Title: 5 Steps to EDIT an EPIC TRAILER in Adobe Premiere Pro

Hey folks Jordy here for Premiere Basics and you've made a short film or some other creative work and now you want to edit a trailer to promote it and invite people to watch. Well here are five steps that you should follow to make your trailer stand out. I'm gonna take my own short film as an example since it actually doesn't really have a trailer yet. Now short films are short so we can't go as in-depth as feature film trailers so that's why we're going to start the trailer by instantly showing the problem. This will immediately tell what the film is about without going into spoilers of course.
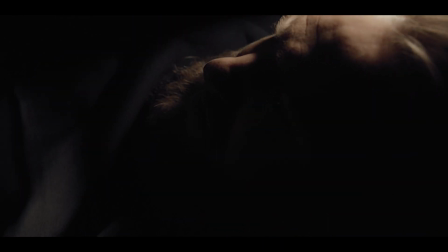(0:37)
In my case it's the main character who's taken hostage and is stuck in the trunk of a car.
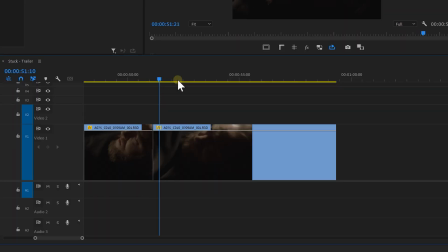(0:42)
I let it start slowly and then add some jump cuts to speed things up. A jump cut is where you simply take a piece out of your shot and so the action jumps from one clip to another.
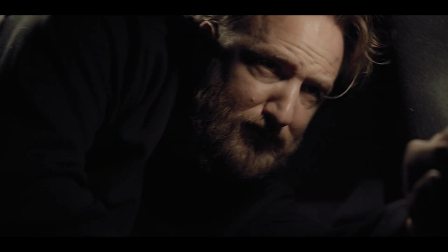(0:51)
Oftentimes jump cuts are distracting and really bad but if you have a good reason for it this editing technique is very powerful.
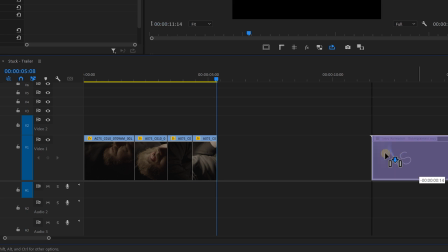(0:58)
We're gonna We want to bring this stuck in a trunk to a climax and then show the title of the film.
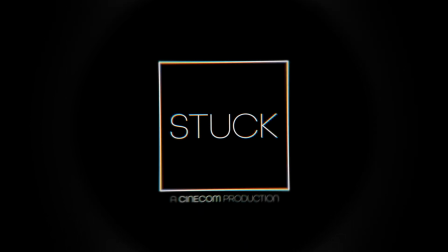(1:04)
This should reflect on what we've just seen. That's our intro. Step number two, tension.
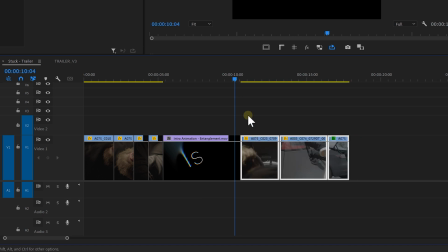(1:09)
This is where the story of the trailer starts. Show something slower, which gives the audience some time to breathe.
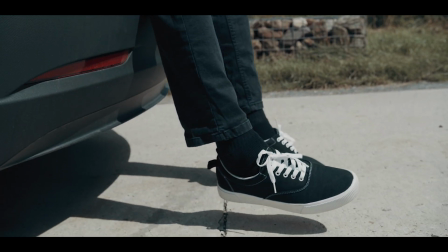(1:15)
Something that creates tension. A great way to draw the viewer into the story as they want to see what the tension is leading up to. You're creating curiosity. Curiosity is the strongest element in a trailer. In trailers, it's oftentimes very hard to tell the story without spoiling anything, which is why I really like to work with a voiceover. You can write out some extra context, which could help to create even more curiosity.
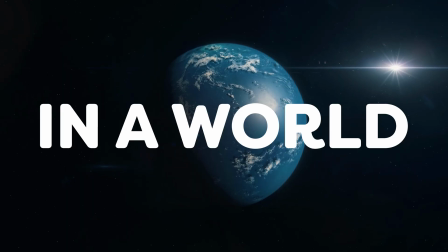(1:39)
The biggest cliche is to start with, in a world. I think today that only works for comedies. For my film, I wrote a couple of sentences that simply gave more context to what's going on. I recorded my own voice so that I could check timing while editing, and once I was confident, I hired a professional voiceover talent from Voices.
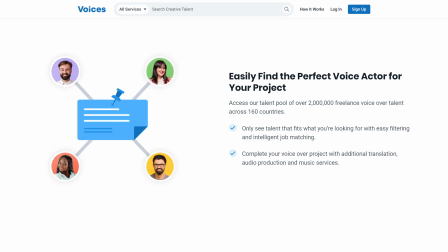(1:59)
Big thanks to them for also sponsoring this video. Voices is the number one biggest marketplace for voiceovers and audio production and they have made it super easy to find the right voice for your work.
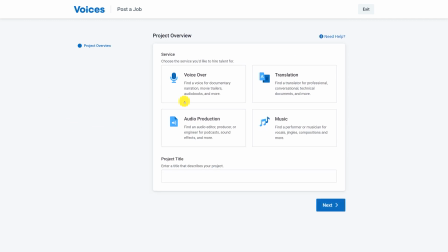(2:11)
You can start off by posting a job and you choose what kind of service that you're looking for. You give the project a title and continue with providing more information of what you're looking for. So I'm looking for a narrator who speaks North American English.
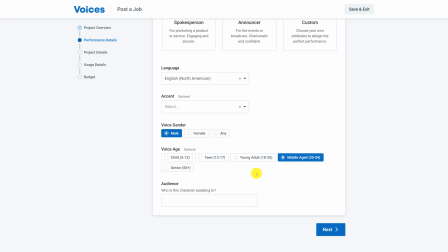(2:24)
We could even choose an accent, gender, the age of the talent and more. I can then go ahead and give more information about the actual voiceover text.
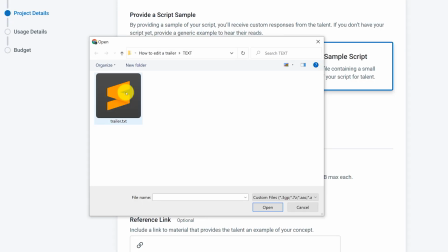(2:32)
Not only I submitted the text in here, but I also uploaded my own voice recording as a reference.
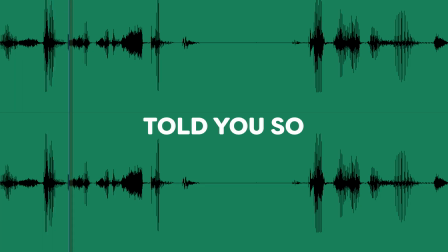(2:37)
I really suck at doing voiceovers.
You think you can escape. Get the upper hand.
But it could really help to make it clear what kind of intonation or pacing you want. Next you set a deadline for the project, where you're gonna use it, if it's advertised or not. this makes sure that you get the correct usage license and finally you can choose a budget.
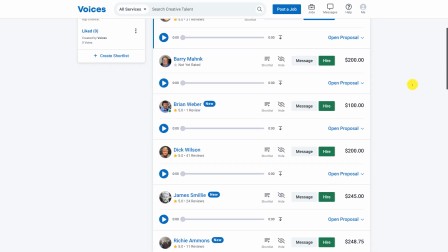(2:56)
Simply hit post job and you'll notice that within minutes you'll start receiving auditions. Posting a job like this is completely free. Almost everyone who was interested in this project already recorded the voiceover that I asked for,
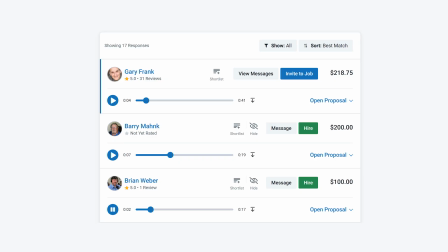(3:09)
so I could simply play back each one, hear the exact voiceover that I need and choose from there. And this is what I find so amazing about voices. Pick one and the voiceover talent will then go ahead and make the final recording. If you have any feedback from their addition or additional information, you can provide that of course. I got my voiceover back within a couple of hours and it was super good from the first take. You can request changes, but I didn't have to. Voices kept my payment safe. After I approved the voiceover, I released the funds to the talent. So I can highly recommend that you check out Voices if you ever need a voice talent. You can click the first link in the description down below to sign up right now.
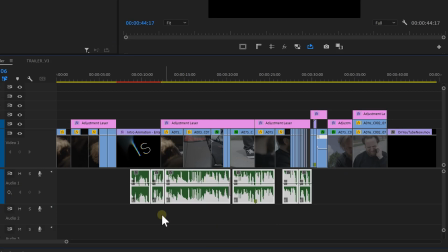(3:48)
Now, I don't want this voiceover to be over the entire trailer. I'll edit that in in some parts to keep it more dynamic.
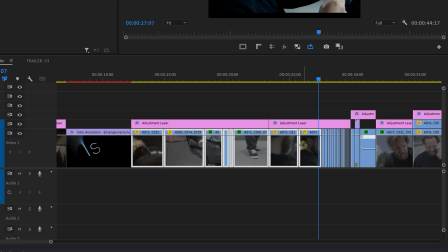(3:54)
So after the logo, we've edited a slower part. We're slowly going to build that up to a climax, the third step. This will be the reason why people want to see your film. You want to take the energy of your edits to bring the most epic parts to your trailer.
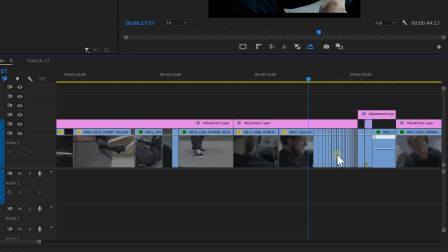(4:07)
We've talked about jump cuts before and how we can speed things up using that technique.